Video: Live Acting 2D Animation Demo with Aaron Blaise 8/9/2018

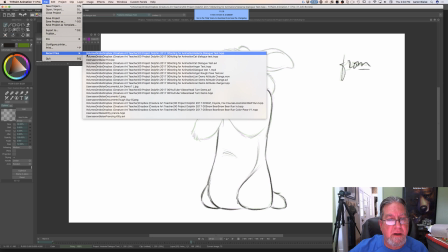3779s
And also Nick wrote, can you mention that as we have a more international audience,
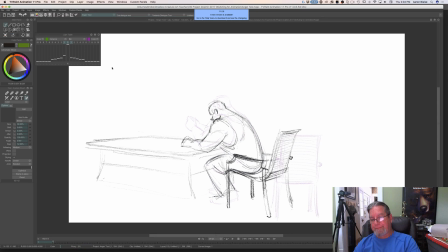3784s
we are working hard to get all of our courses subtitled in as many languages as possible. Yes, we are currently working, for those of you that are out there internationally, we're currently working to try to get as many of our courses subtitled into as many languages as possible. So far, we've got Mandarin, we've got Spanish, we've got Portuguese,
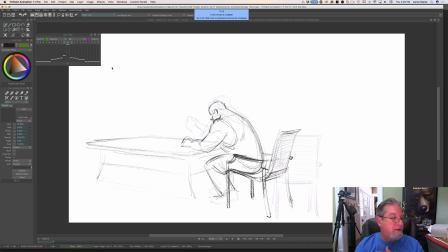3804s
and yes, we'll try to get some French and other languages in there. But real quick, back to the person that asked me about live action. This is a quick, very rough, very posed out shot that I animated about a character that's trying to withhold anger.
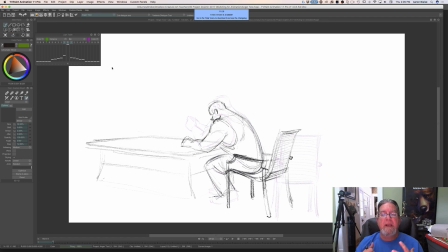3823s
I was trying to show how you can animate anger without going ah and going crazy. He's just trying to hold it back, and then at the end he loses it. But what I did was I acted it out first and had Dustin film me, and then I put that
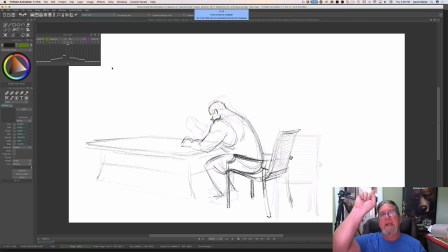3839s
the film up on my screen, and I would use certain poses that I liked, and I would redraw them. I didn't draw over the live action. I just looked at it and used it as reference, and then I connected those poses together with my own animation, and this is how it looks.
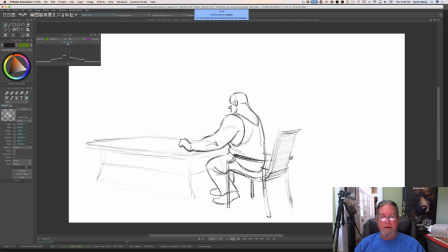3860s
So it's very rough, but he's just gotten bad news. He's trying to hold it together.
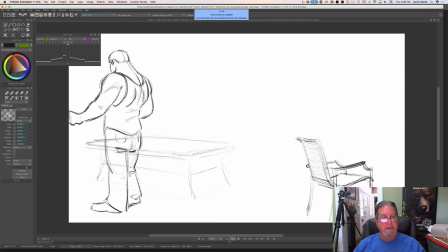3866s
Pushes the chair away. He's pumping his fists. He's like, okay, all right, I'm not going to lose it.
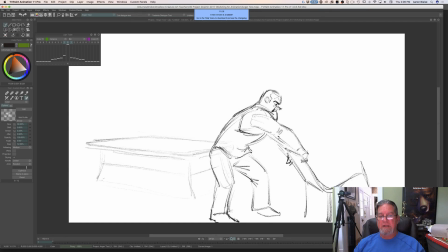3875s
Takes a breath, but then he's like, screw it, and he loses it. Oop. Oop. And then the chair took out his grandma. Or hit his boss. Yeah. Because he looks like a giant, mob henchman. Yeah.
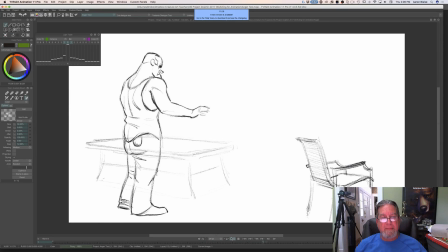3893s
But I wanted him to be a guy that, might be a big dude that, has a hard time holding his temper in. And so I just let it be there, and then he loses it.
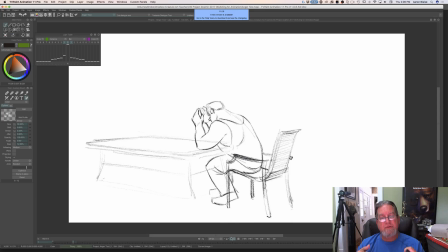3904s
And what's nice about something like this is that you get contrast. You can have a character that's trying to hold it together, and then he loses it. So that just adds some entertainment. So that's another way to approach anger.
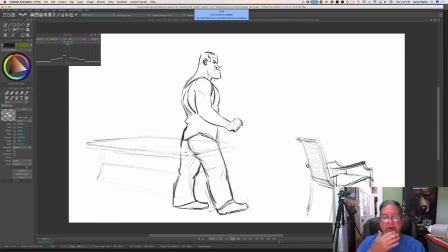3918s
But I used live action reference. I sat down and I filmed myself in my backyard doing that. I actually broke the chair when I threw it. I didn't break it, but I bent it.
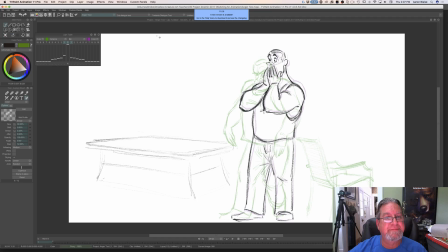3932s
Yeah. So. And that's why in the animation he's like, oh. Yeah.
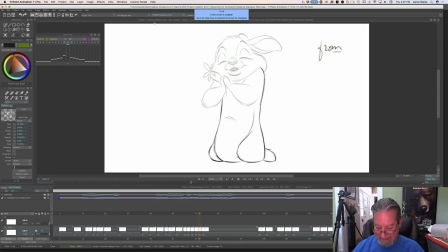3938s
And Nick says that our animation course now has English, Spanish, Mandarin, and now Portuguese. Oh, right on.
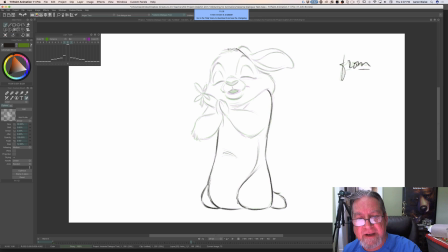3945s
So say that again, Dustin. English, Spanish, Mandarin, and now Portuguese are the languages that Our animation course is subtitled in. There you go. So there you go.
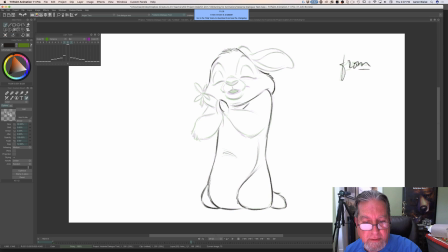3962s
Sorry, my brain kind of hit pause there for a second. Who am I? What year is it? So what I'm trying to do is, like I said, get this little section of dialogue animated.
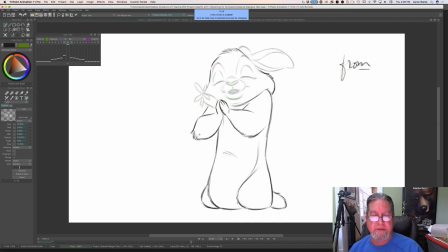3981s
So I'm hitting all the hard sounds, all the different mouth shapes, and you'll notice that some of the mouth shapes happen 2 frames apart. That's where we're hitting right now. So I want to hit, squash her mouth up a little bit, just a touch.
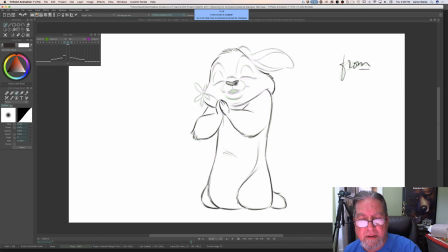4000s
Well, actually, that's. Do you have any trick to keep track of the volumes while animating?
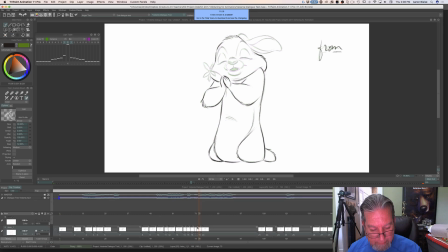4006s
It's easy to get lost on them. No. You just have to constantly check.
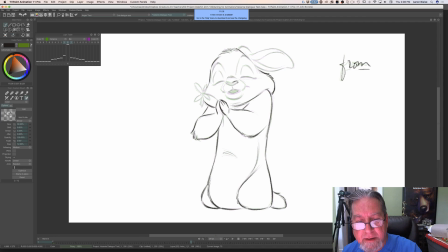4022s
You just have to constantly check to make sure that your volumes are staying consistent.